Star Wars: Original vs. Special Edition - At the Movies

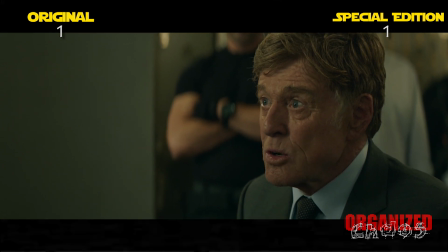262s
You have Lawful Evil, in which you follow the rules with the ultimate goal of letting evil prevail.
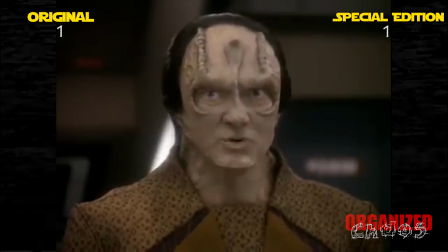267s
Then you have Chaotic Good. You want good to prevail, but you don't care about breaking the rules to get there.
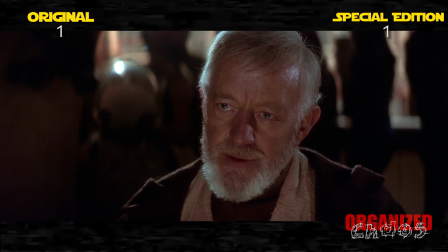272s
At this point in the story, I won't even call Han Solo chaotic good. He is helping Luke and Obi-Wan, but completely for money.
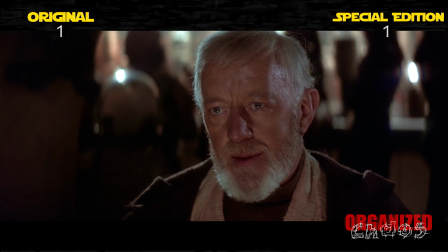278s Let's just say we'd like to avoid any Imperial entanglements.
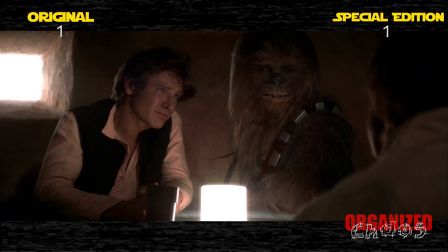283s Well, that's the real trick, isn't it? And it's going to cost you something extra.
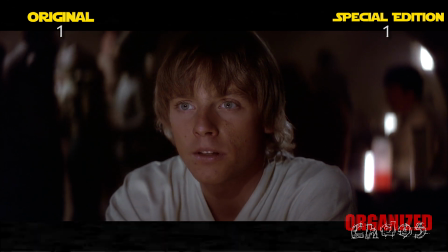290s Ten thousand, all in advance.
He doesn't want to save the princess.
Marching into the detention area is not what I had in mind.
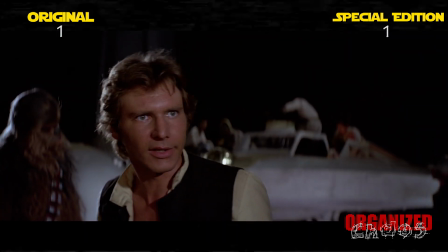296s But they're going to kill her! Better her than me.
He even leaves the rebels when they need all the help they can get in their Death Star run.
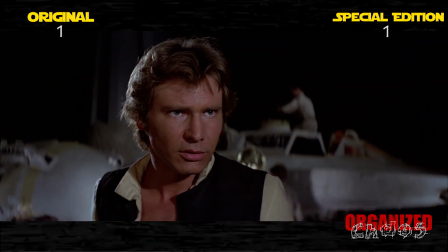304s Alright. Well, take care of yourself, Han. I guess that's what you're best at, isn't it?
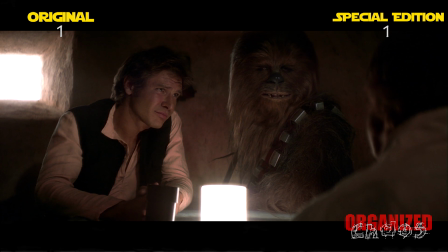309s
Han is chaotic neutral at the beginning of this movie, meaning he doesn't have an interest in who prevails and pretty much will do whatever for his own self-interest.
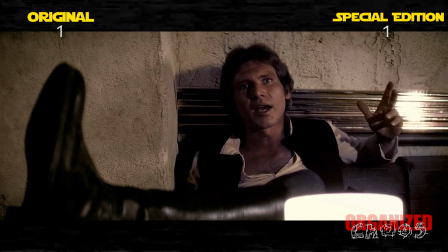317s
When Han shoots Greedo first, it firmly establishes that he isn't a good guy. He just isn't Imperial.
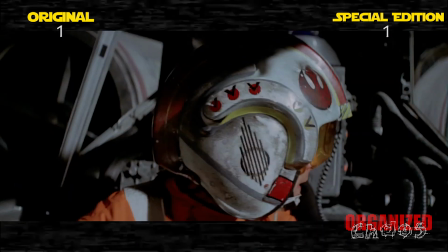323s
This is what makes him coming to save Luke at the end of the movie have such an impact.
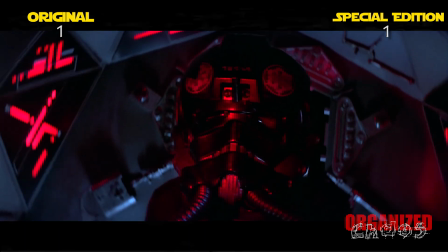327s
It is the first time in the movie we have seen him take a chance and risk his own life to help when there is literally nothing in it for him.
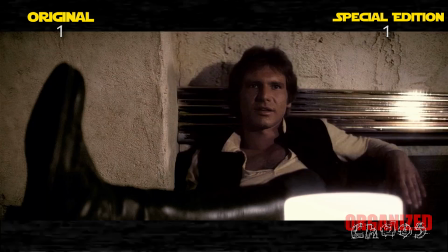333s
His first real selfless act in the movie, Han shoots first because at this point in the movie he is a smuggler, a mercenary, a bounty hunter.
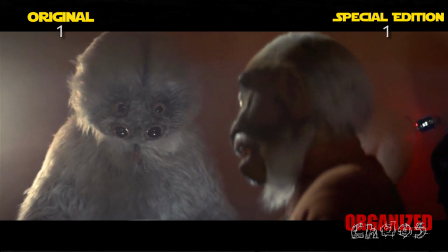341s
He is whatever he needs to be to get by and survive to the next day. He is not a hero until the end of the movie.
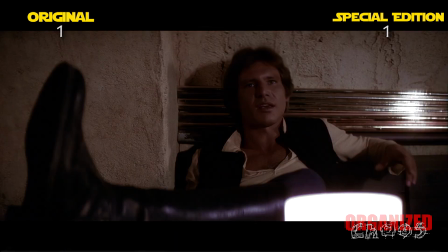347s
Having him wait for Greedo to shoot first lessens the impact of him doing a heroic act at the end of the movie.
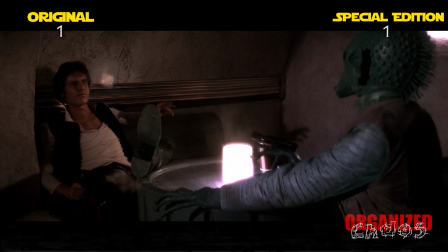352s
Add to it the fact that seeing Greedo be such a terrible shot means he's not a real threat to Han, so why does Han even need to shoot him at all?
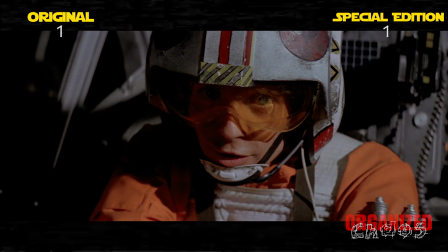360s
Greedo's shooting first very much lessens the arc for Han Solo, and as of such, lessens the movie.
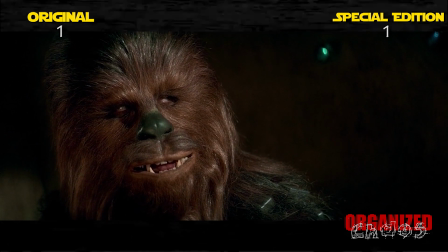365s
Point for the original.
17,000. Those guys must really be desperate.
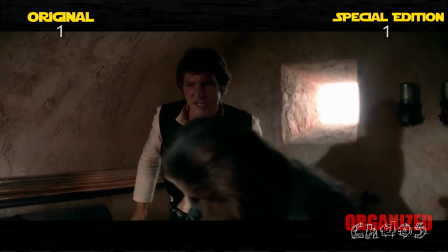371s This could really save my neck. Get back to the ship and get her ready. My country.
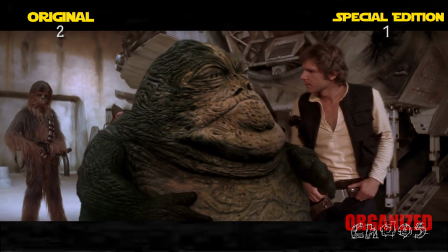379s
The next significant bit is a delayed scene that has been reinserted into the movie. There are some major issues with this scene.
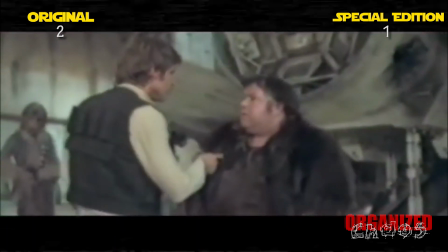385s
Let's start with the superficial. At this point, Jabba the Hutt was just going to be a guy in a robe.
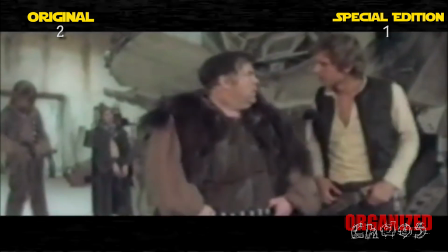390s
Because of this, they have Han walking around him as Jabba moves around, because that is what the original actor did.
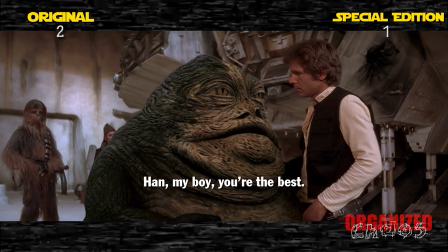396s
The CGI, even though it is updated from the original, does not look remotely real and holds nothing on the puppeteering in Return of the Jedi.
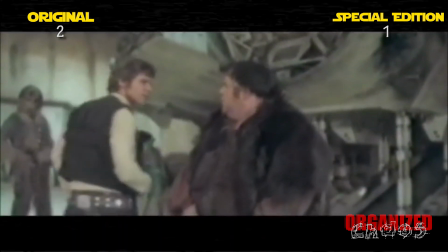403s
Since Han walks behind Jabba at one point, they even have Han step on his tail.
And I get boarded sometimes.
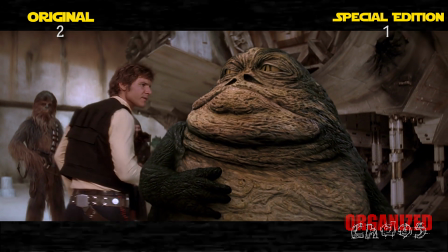410s You think I had a choice?
It looks very fake. For that moment, Han doesn't move remotely naturally at all.
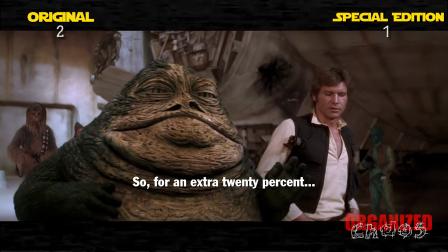417s
The whole scene just looks so fake and time has not been kind to it. Now let's look at this from a story standpoint.
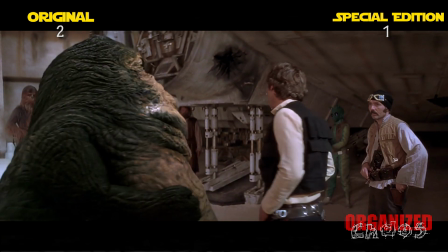424s
The scene is completely redundant. The idea here is to establish that Han owes Jabba money and Jabba will do anything to get it.
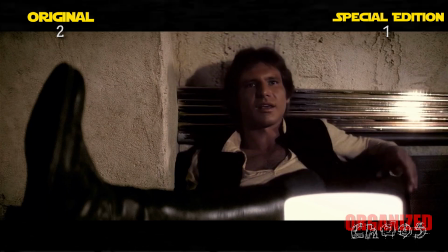432s
But we already have the Greedo scene which is much more effective at establishing that.
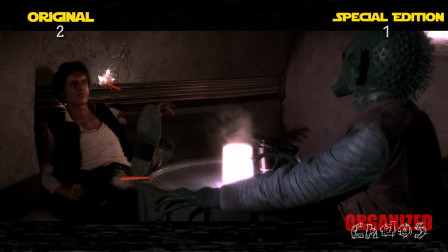436s
Greedo posed a risk to Han although apparently he can't shoot worth a damn so maybe not much of one.
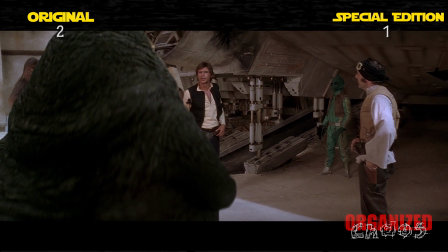442s
Jabba just shows up here, Han says I'll have your money back off, and Jabba does just that.
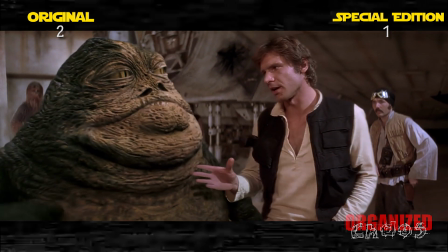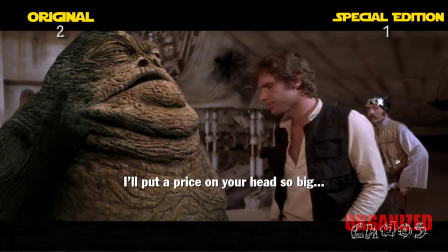454s
This scene makes Jabba look like a wimp who is easily pushed around by Han. He doesn't feel remotely like the same character we see in Return of the Jedi.
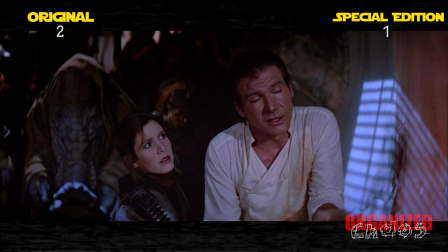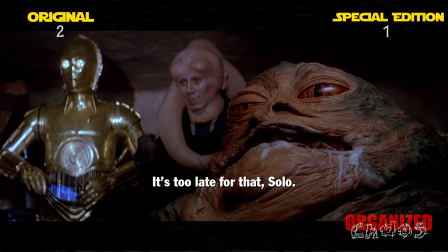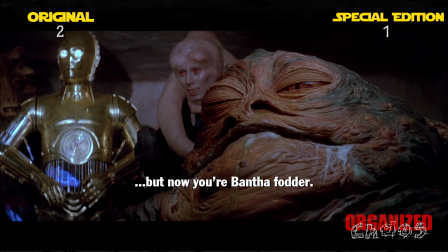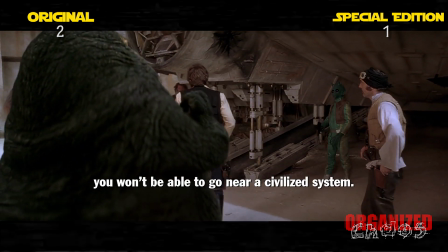477s
Adding this scene gives us a Jabba that doesn't look or act remotely like the Jabba we get later, and is also completely unnecessary and redundant.
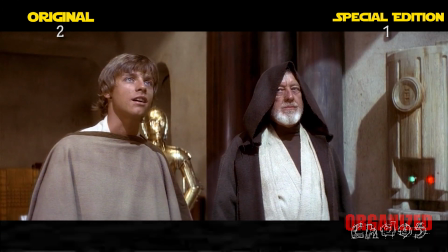486s
Point for the original.
What a piece of junk! She'll make .5 past Lightspeed.
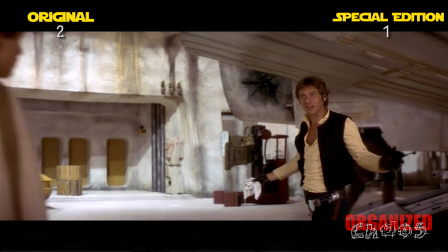491s She may not look like much, but she's got it where it counts, kid. I've made a lot of special modifications myself.
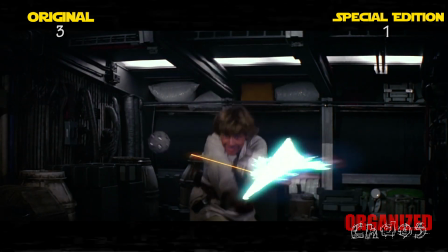502s
Next, we get to a change that a special edition should be for.